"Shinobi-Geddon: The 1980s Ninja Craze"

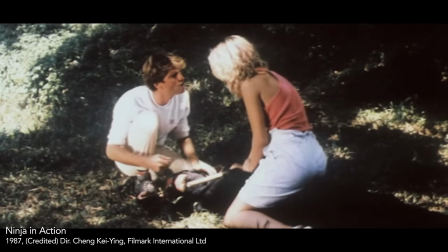37:09 To get rid of the ninjutsu. To a ninja, loss of ninjutsu is even more painful than death.
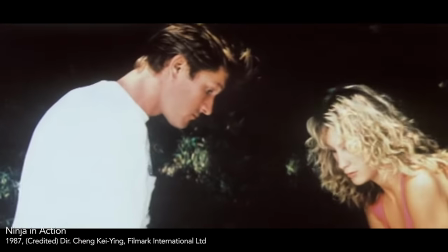37:15 Oh, I see.
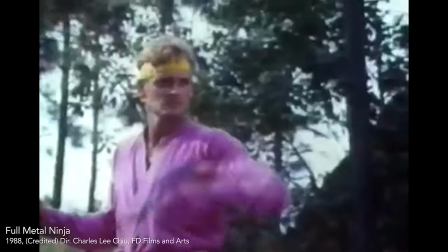37:17 Highlights of the later additions to IFD's roster include Pierre Kirby, a mysterious chancer who disappeared in 1990 and may have been murdered by pirates.
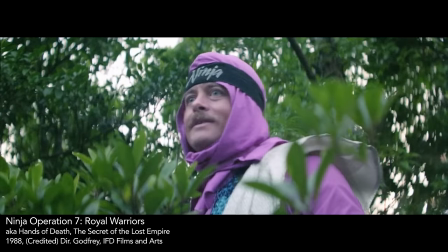37:25 I told you before, the dragon's fire burns hot.
And my favorite, Cornish travel agent Mike Abbott, who was a bit late to the game and ended up in all the obscure trash.
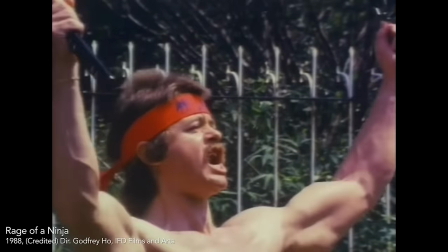37:34 I was so close to becoming the ultimate ninja! The ultimate ninja?
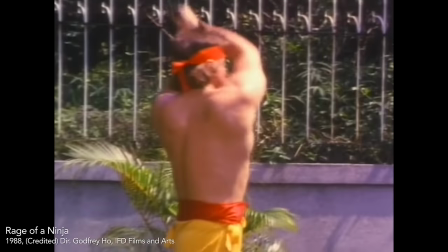37:41 Abbott was working as a doorman in a Kowloon bar when his 6-foot-tall bodybuilder's physique caught Ho's attention and led to him being cast in a string of late-era Ninjamatics.
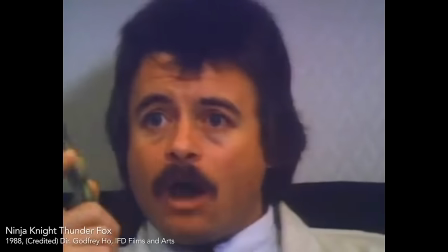37:50 Most notably the Ninja Knight or Official Exterminator series, in which he mainly sits in an office making threats.
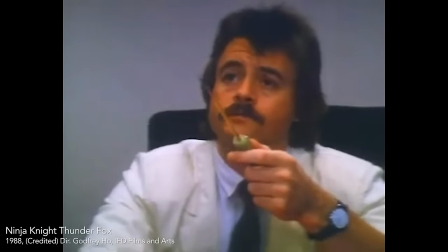37:57 Let me take care of him, boss. You better. Otherwise, it's gonna be your ass.
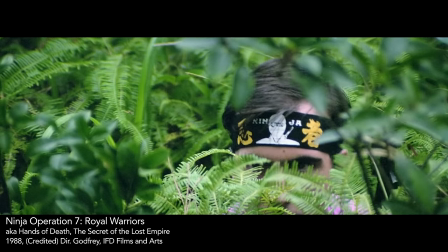38:04 Most of these actors would have found it tough to conjure much believability at the best of times,
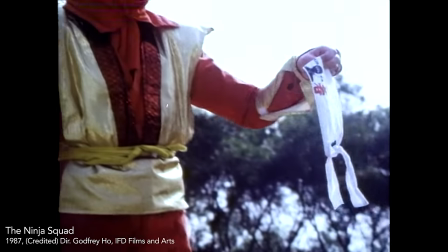38:09 but whether to further undermine their credibility or amuse audiences, IFD made them wear headbands emblazoned with the word ninja,
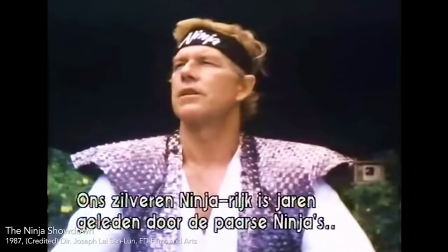38:16 and whenever possible dressed them in fluorescent romper suits.
Our silver ninja empire was destroyed by the purple ninjas many years ago.
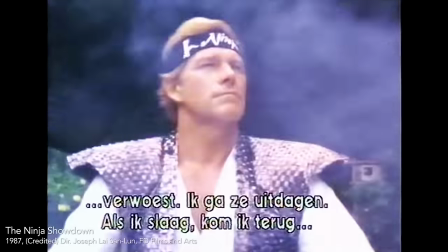38:24 I am going to challenge them.
These characters were also given the least ninja-like names imaginable.
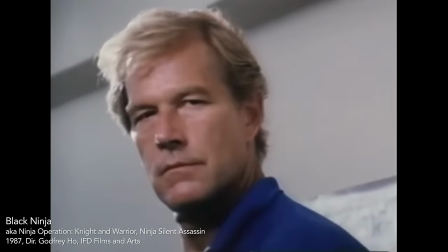38:31 Harrison played Gordon the Ninja Master several times, but there are a variety of inappropriate monikers.
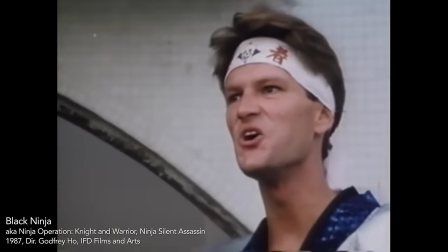38:36 This is Henry. So Lenny sold us out. I'll consult my partner Ronald.
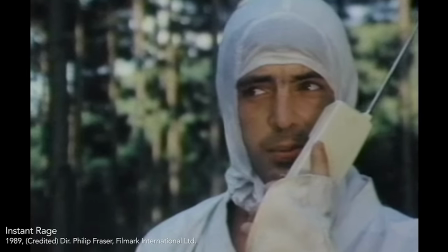38:41 I think they are Hector's men. Wilbur the headquarters. Do you see a foreigner named Byron around here?
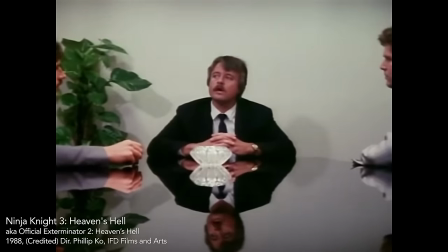38:47 Alfred's got a job working at the whorehouse. Don't forget, Kevin. He's a ninja.
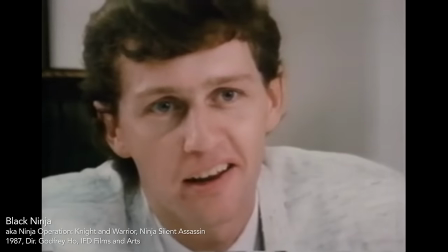38:52 You know, Rudolph, your mother was right. You are a maniac.
In order to put his new ensemble to work, Lai also needed new directors,
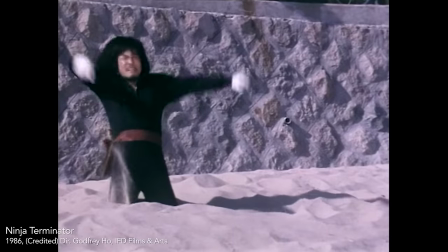39:01 and I've avoided getting bogged down in this miasma of interconnected aliases once already, so I'm not going to get into it now.
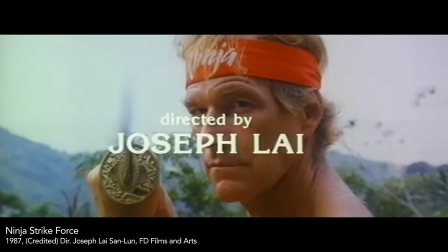39:07 The truth is grim. Let's just say if we go by the credits, then Joseph Lai directed actors he's never met, Whether Ho,
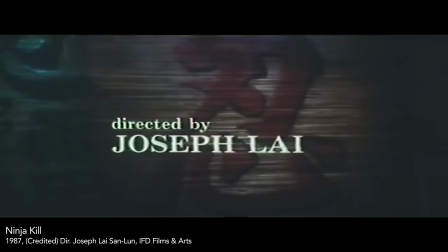39:13 Chu Li, or even Lai directed movies credited to Lai or anyone else doesn't really matter, because even the real directors weren't the real directors.
What the hell are you talking about?
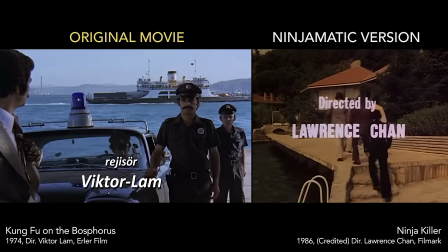39:23 Ninjamatics don't have a director in any conventional sense, but if they did, perhaps it should be the person who shot 80% of the footage, not the person who shot 20%.
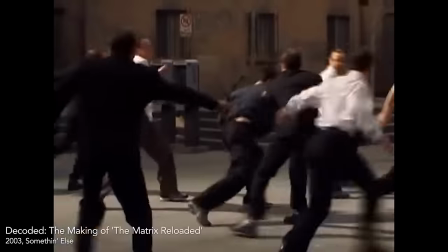39:31 Yeah!
That's a second unit or action director. If anyone at IFD deserves credit for being the author of these things, in most cases it can only really be Ho.
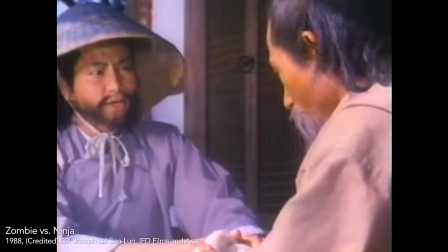39:39 If only everybody thought like you do. Then we would have no worries at all.
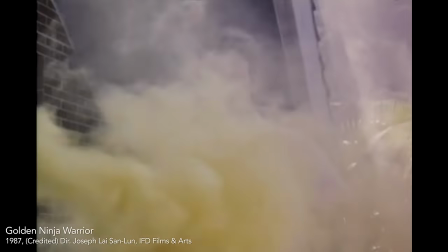39:43 Based on first-hand testimony, even when Ho didn't shoot the additional footage, he usually oversaw it,
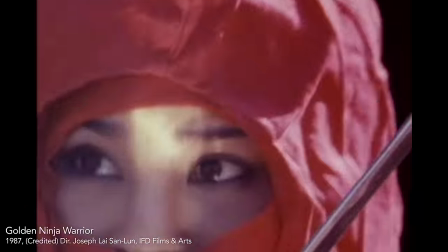39:49 and despite their wildly variable quality and style, he apparently had a hand in the writing, editing, and dubbing of virtually all IFD's ninja movies.
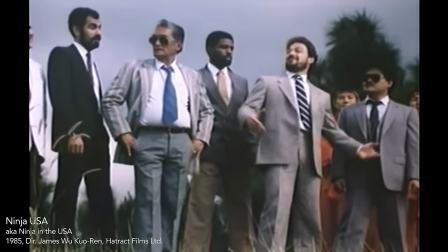39:56 Jesus Christ, I'm impressed. Glad to hear it. Let's move on.
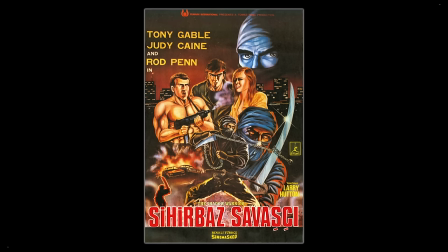40:00 In a minute, because even allowing for all that, Ho's still credited, both officially and informally, with dozens of movies he had nothing to do with.
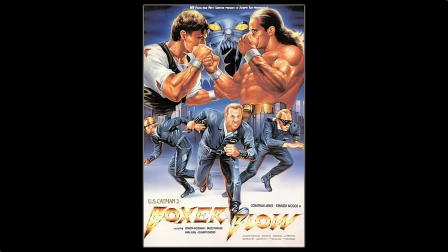40:07 Some made by IFD after he left, but most by Filmark, where he never went.
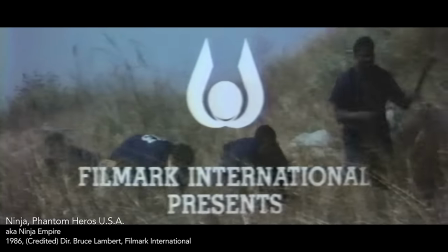40:12 Despite endless assertions to the contrary, there's no such thing as a Filmark ninja movie made by Godfrey Ho.
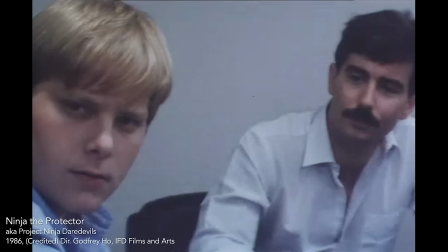40:17 Just a fairy tale. They don't exist. Now, there, you see? I told you they didn't exist.
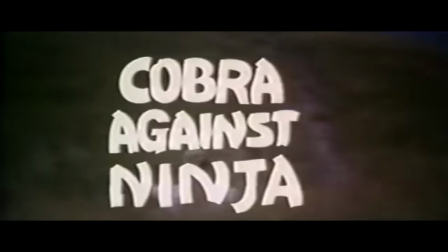40:27 1987 had been an incredible year for IFD. They'd released more than 20 movies, mostly Ninjamatics, and looked set to do the same in 1988.
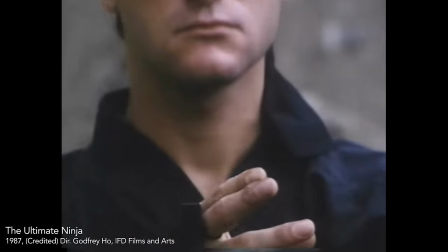40:34 But, operating in a near vacuum and amazed at the kind of ninja tat foreign distributors seemed to love, Lai had begun to cut costs and quality was slipping.
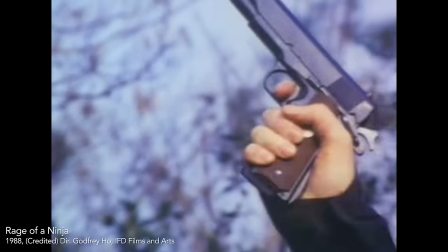40:43 If you can believe that.
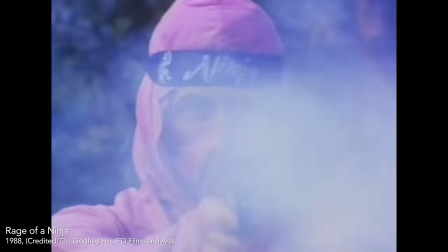40:44 It was most obvious in the additional fight scenes, which were becoming more reliant on guns, because it made them cheaper and easier to shoot, especially if it was done like this.
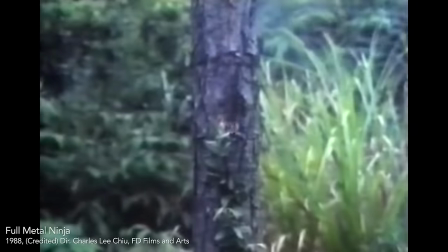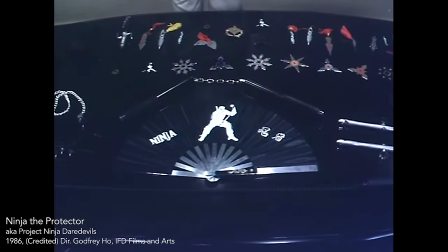40:58 But guns are the ninja movie's kryptonite, robbing us of both action and the ridiculous weapons that are such a big part of the appeal of these things.